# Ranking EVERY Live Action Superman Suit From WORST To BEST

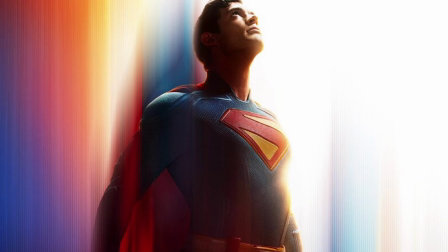[12:29]
It's just not my preference. This is also the second time a Superman adaptation has used the Kingdom Come inspired logo,
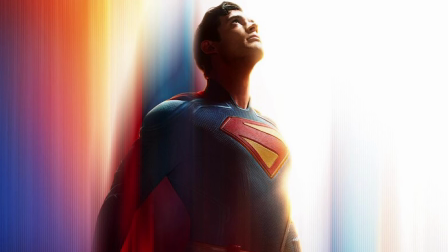[12:35]
and while I don't necessarily dislike the logo itself, I'm just not sure if it fits in with the overall look of the suit.
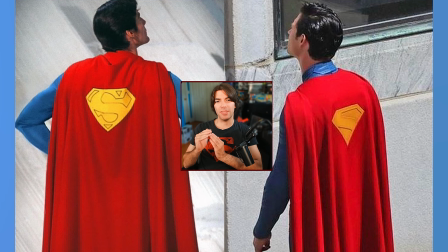[12:41]
I think now is also a good time to mention that I've never been the biggest fan of having the logo on the back of his cape.
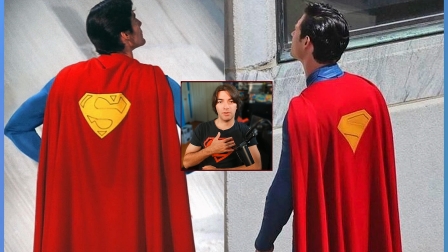[12:46]
It's just a design choice that I personally don't like, and I just prefer it to be all red.
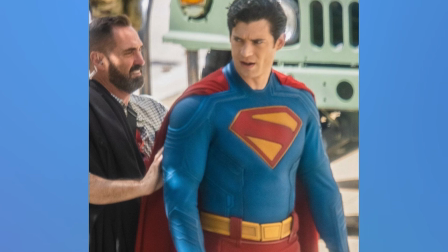[12:50]
It is worth noting, however, that David Corenswet also looks great in this particular suit,
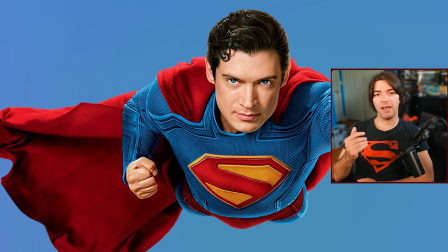[12:56]
and I love that his hair is not only curly, but they find opportunities for a single curl to hang from his forehead,
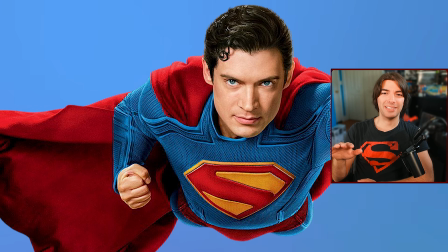[13:02]
which is exactly what I see when I think of Superman.
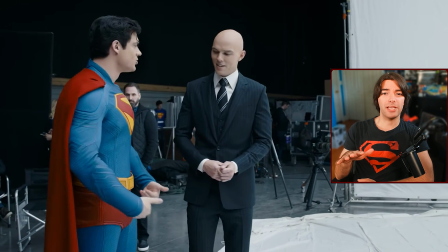[13:04]
Even though it's not exactly my cup of tea, this is still a great adaptation of the New 52 suit combined with the classic Superman design,
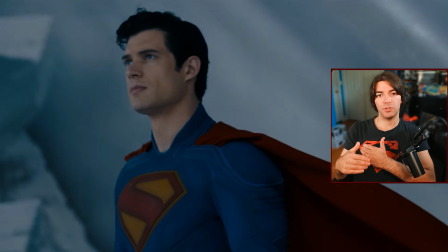[13:11]
and I'm looking forward to seeing how this Superman suit will evolve in his future appearances.
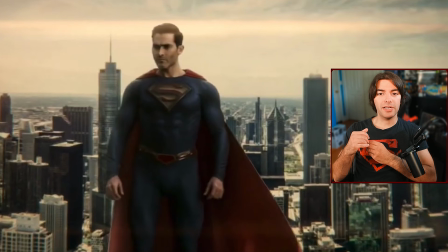[13:16]
At number 8, I have the Superman and Lois Season 3 suit. This updated suit is a major improvement over his one from the previous seasons.
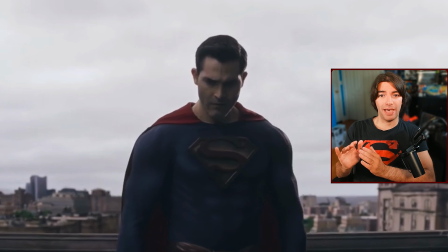[13:24]
It thankfully has way less muscle padding, which shows off Tyler's more natural physique.
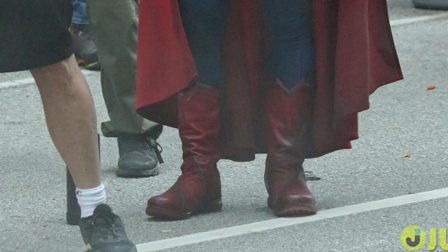[13:28]
The boots are relatively the same, but with an M formation in front of the shins, which is once again taken from the Rebirth design.
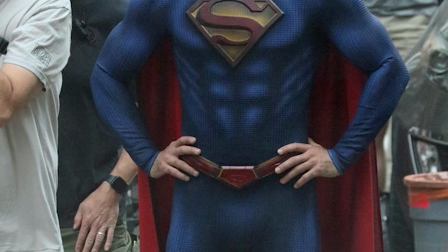[13:34]
The belt is now a solid red along with the belt buckle, with the tracing of the Superman S insignia hidden within.
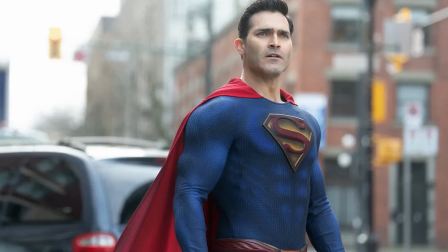[13:41]
They fixed my previous issues with the chest logo by making it slightly bigger and making it a raised bevel instead of a flat emblem, which makes it feel like a higher quality costume.
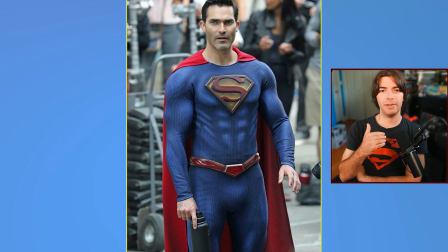[13:50]
The only real negative for me though has to be the screen printed muscles in the abdominal and oblique areas.
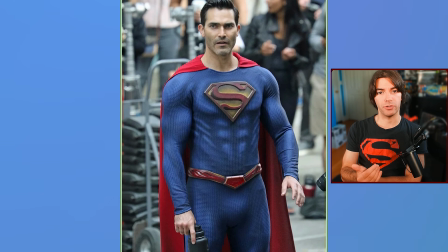[13:55]
It's the only thing about the suit that makes it look unprofessional and really distracts from an otherwise wonderful suit.
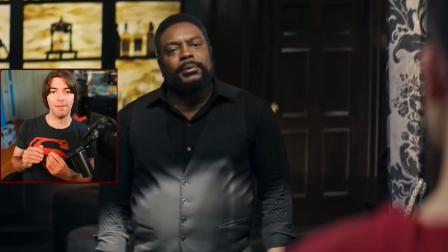[14:01]
When comparing it to the previous suit, it's a nice upgrade with little changes that make the suit feel higher quality and by extension more heroic.
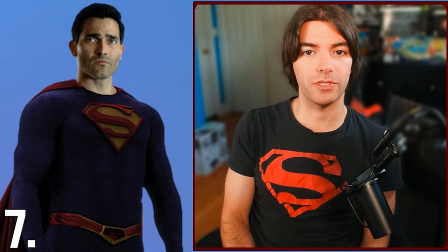[14:09]
At number 7, I have the Superman and Lois Season 4 suit. This suit is a more subtle upgrade when compared to the Season 3 suit.
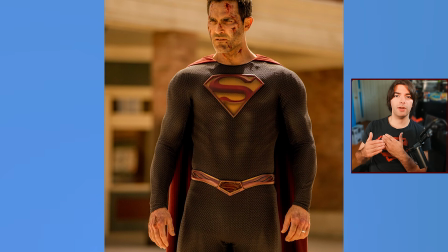[14:16]
The screen printed muscles are gone. The suit color is a darker but consistent appearance now.
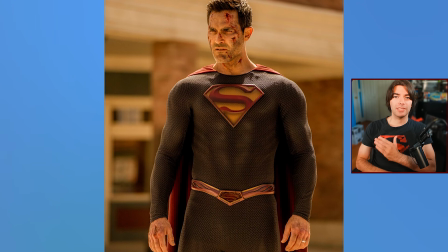[14:21]
They pretty much removed all of the muscle padding, and overall Tyler looks and feels more like a veteran Superman.
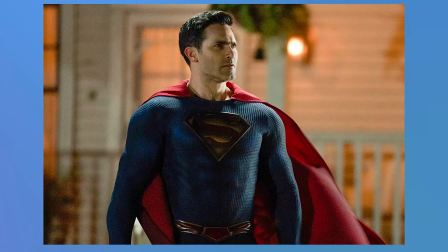[14:27]
The cape is also made from a smoother fabric that doesn't have any stitching along the top, and finally,
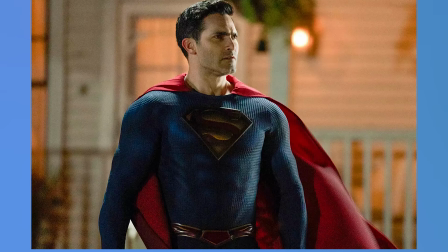[14:32]
the emblem has a new texture for the yellow, and the S pushes upward and into the top border,
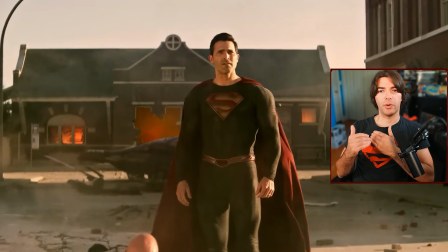[14:37]
with an additional S added to the belt buckle. They pretty much perfected what they were going for with the original suit, and is easily the best out of all of Tyler's suits.
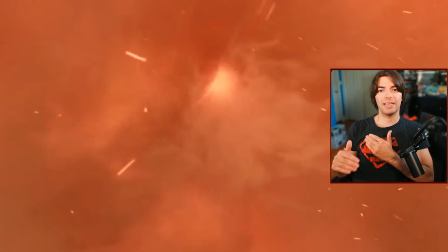[14:45]
The darker color scheme makes sense and works for Tyler's older age,
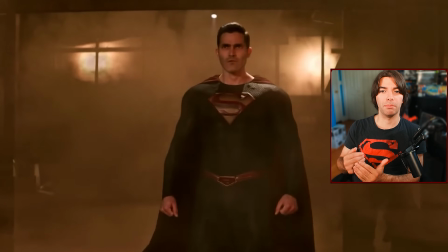[14:48]
but I feel like if we had this suit but in a lighter blue, it would easily be one of his best suits, and one of the best Superman suits, period. At number 6, I have the Superman Returns suit.
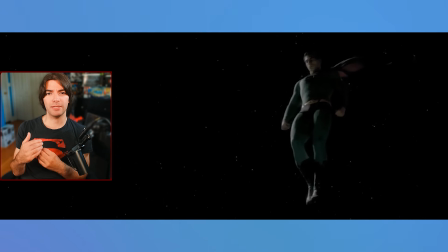[15:00]
The first suit worn by Brandon Routh's Superman was meant to be a continuation of the Christopher Reeves Superman era,
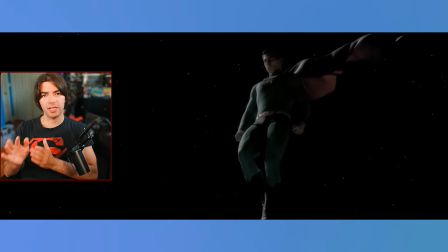[15:05]
and I think it works as an amazing blend of a modernized costume while still keeping the classic Superman look.
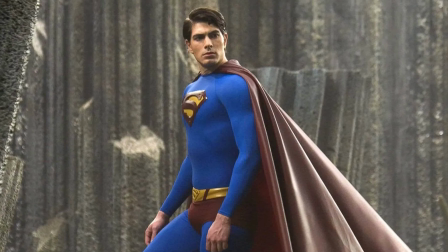[15:11]
It's a very streamlined and simplistic suit that looks and feels like Superman.
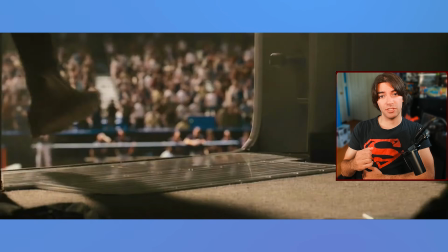[15:15]
And I'm sure you can tell by now, I'm a bigger fan of these kinds of suits rather than the ones that have all of the design lines.
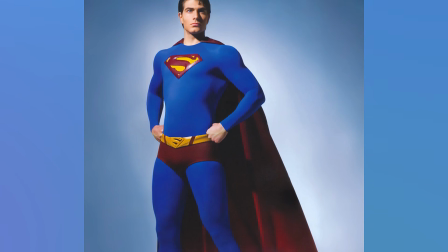[15:22]
There's no muscle padding on the suit at all, which also makes the material more form-fitting on Brandon's figure.
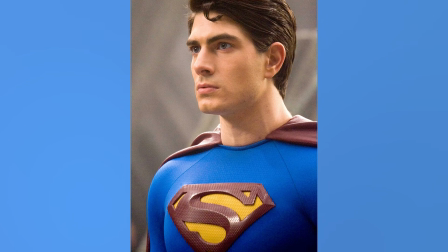[15:27]
He looks amazing in the suit and really fits the role of Superman quite nicely.
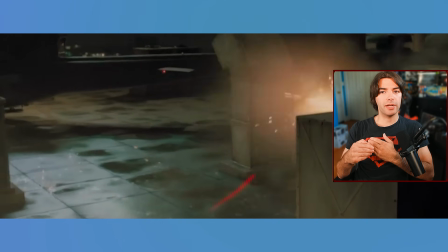[15:32]
I do, however, have some minor critiques with it. It's a bit darker in comparison, with the dark shade of blue and a maroon over a bright red.
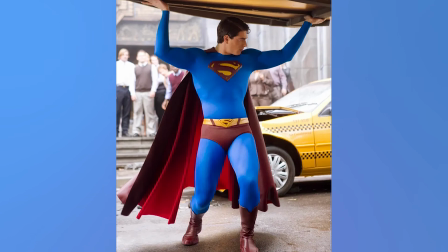[15:40]
The logo itself, being the first Ray's S shield, is just a little too small, and I'm also not a fan of the logo also being on his belt.
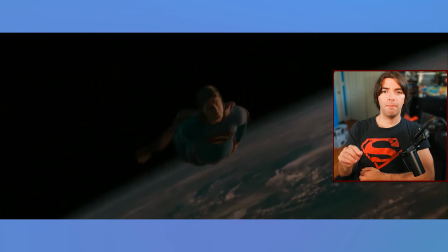[15:48]
All in all, it's still a fantastic suit, but misses the mark by just a little bit. Starting the top 5, I have the Christopher Reeves suit.
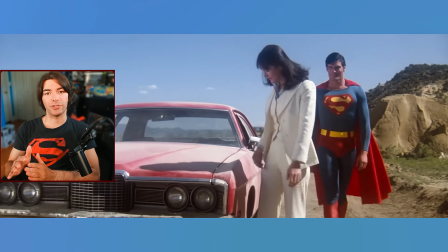[15:56]
This has to be the most iconic Superman suit that we've seen in live action, and is the peak of the classic comic tights design for the character.
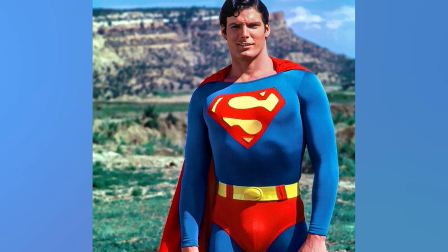[16:03]
The colors are a bright blue, red, and yellow, the logo size is just right, and the belt placement with the trunks break up the colors perfectly.
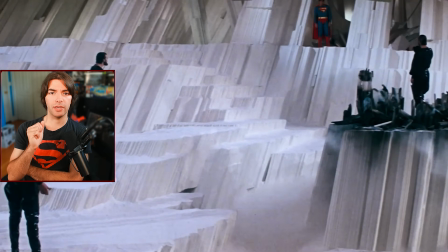[16:11]
The only minor thing I can say about this look is that without any additional muscle padding in the suit,
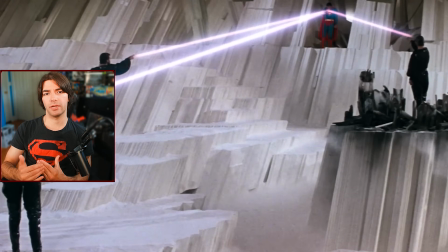[16:16]
Christopher Reeves doesn't look as physically imposing compared to some of the other iterations of the character.
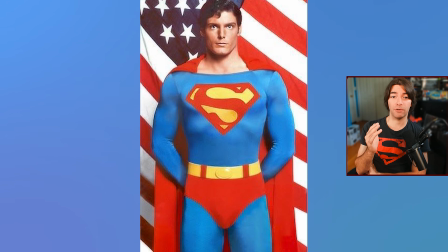[16:22]
However, I gotta give him credit since this is his natural physique, and he still looks pretty damn good in the suit.